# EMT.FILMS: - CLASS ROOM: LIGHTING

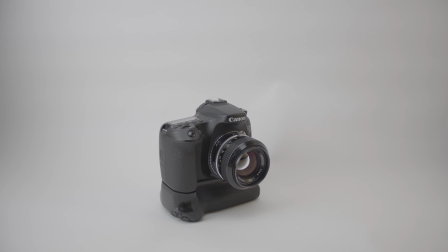Welcome back to EMT.classroom. This is an EMT film short series where we're going to be covering some of the more educational aspects about filmmaking.
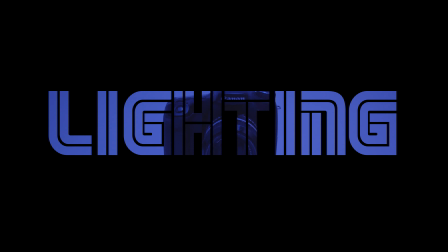So without further ado, let's get right into it. So let's talk about the advantages of planned lighting to tell your story. Intensity. The intensity of light can have a dramatic effect on how the subject may look.
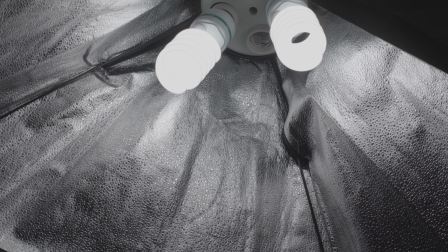For example, harsh lighting versus soft lighting. Now you may notice that for harsh lighting, there's no diffusion.
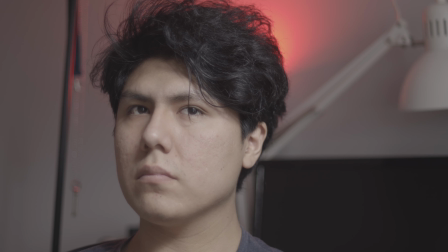That is because there's no film sheet or a white cloth to diffuse the light from. thus causing harsher shadows on the subject.
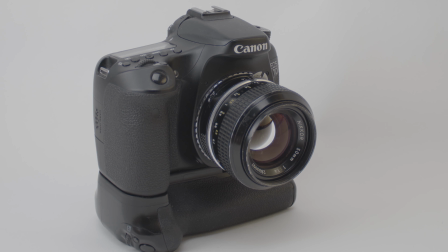Now this is a look that you may or may not want to go for, whereas soft lighting has diffusion, has a film sheet over it, or a white piece of cloth,
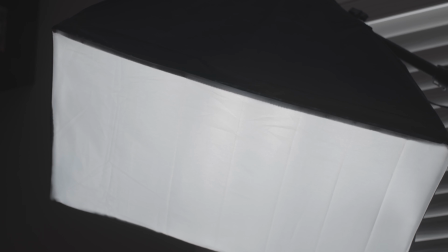thus allowing for the light to cause less harsh shadows,
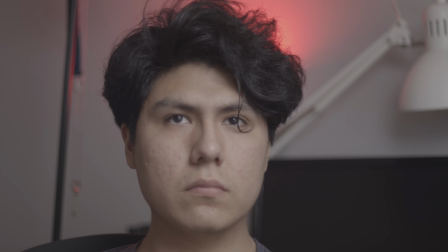which means that the subject has visibly less noticeable shadows on it, and the light is evenly distributed across the subject. Now let's move on to the lens. Now I know in the last video I said I was going to cover a little bit more about the lenses.
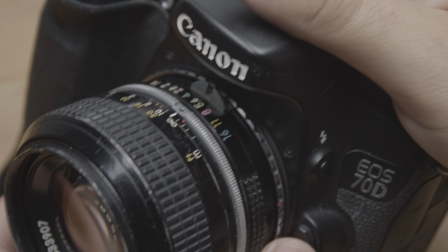So without further ado, let's get right into that. Lenses come in a variety of focal lengths and aperture speeds.
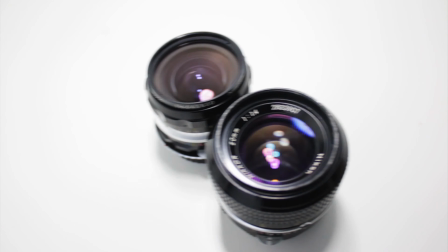For example, f-stops and t-stops super wide to telephoto from 16 millimeter to 200 millimeter.
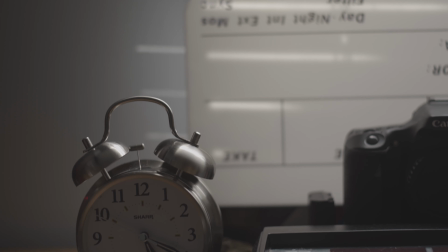They come in a variety of builds and aperture speeds. Now you might be asking, define the difference between f-stop and t-stop.
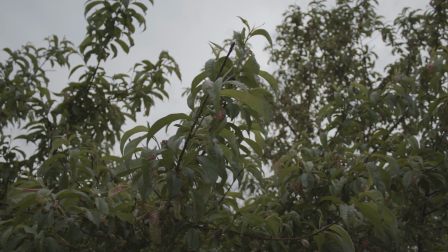Now the only way I know how from my personal experience is that f-stops mainly
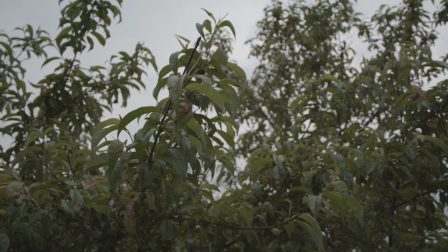are so with photo lenses and now not all photo lenses are built the
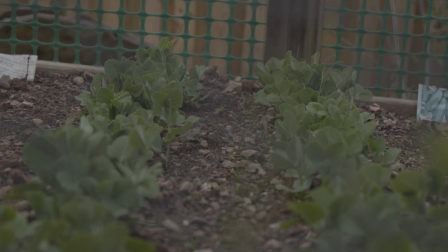same way so light travels through the barrel differently than how
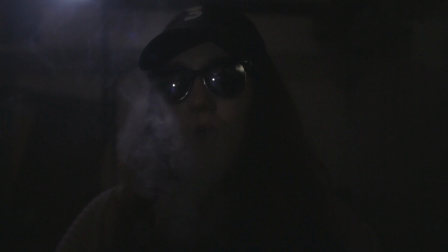it would on a cinema lens which cinema lenses are all built this way depending on the brand that wraps up that so let's move on to tone with lighting and color so depending on the atmosphere and the tone the points
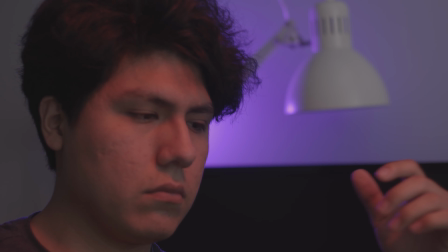or the depth that you want to create in your video or film you may want to use different lighting colors for example there are lights that
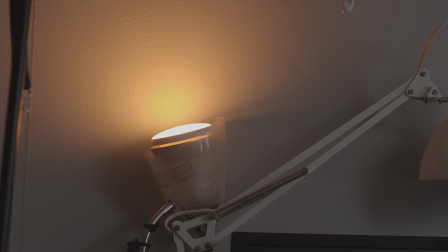are bicolor which come either warm or cold or in other words
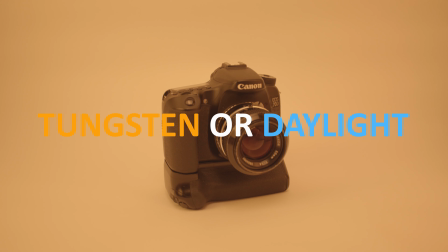tungsten or daylight now what you might be asking what does that even mean well there's a spectrum on that spectrum there are numbers that are rated in Kelvin from 2700 Kelvin to
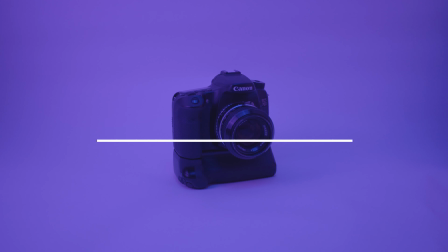5000 Kelvin on one end 2700 Kelvin is one whereas
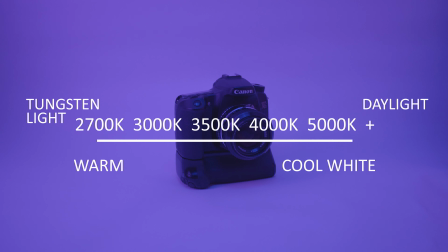5000 Kelvin is cold the range goes not always
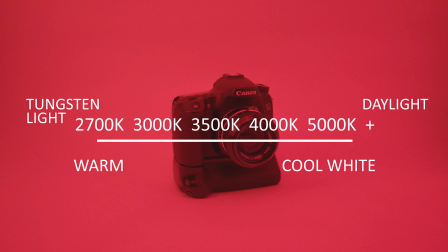but the majority of the time goes from 2700 3,000 3500 4,000 5,000 now use this to light your subjects but keep in mind
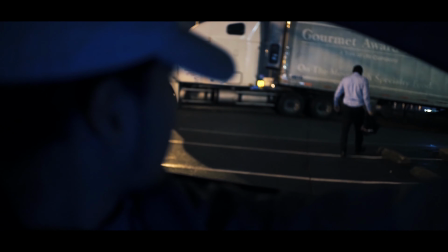that your backgrounds are just as important so if you want to create depth you also want to light
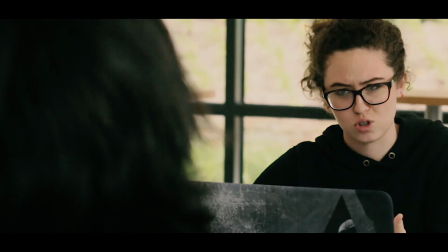your backgrounds and isolate the two backgrounds and subjects require their own lighting plan separating the too can help create depth.
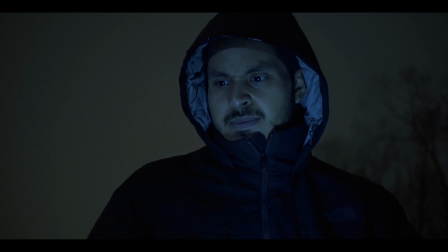You can look for examples in a variety of samples of work. Who knows that might inspire your creativity to create an even more interesting image.
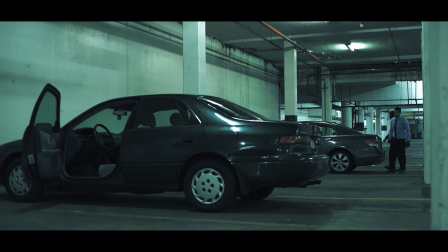And that pretty much covers lighting for right now.
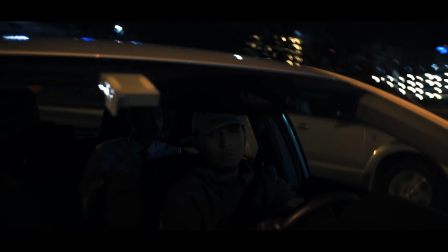So if you like this video, remember to subscribe, hit that like button, and make sure to leave a positive and constructive comment down below.
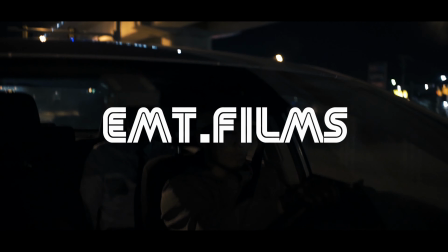And yeah, I'll see you in the next video. Bye.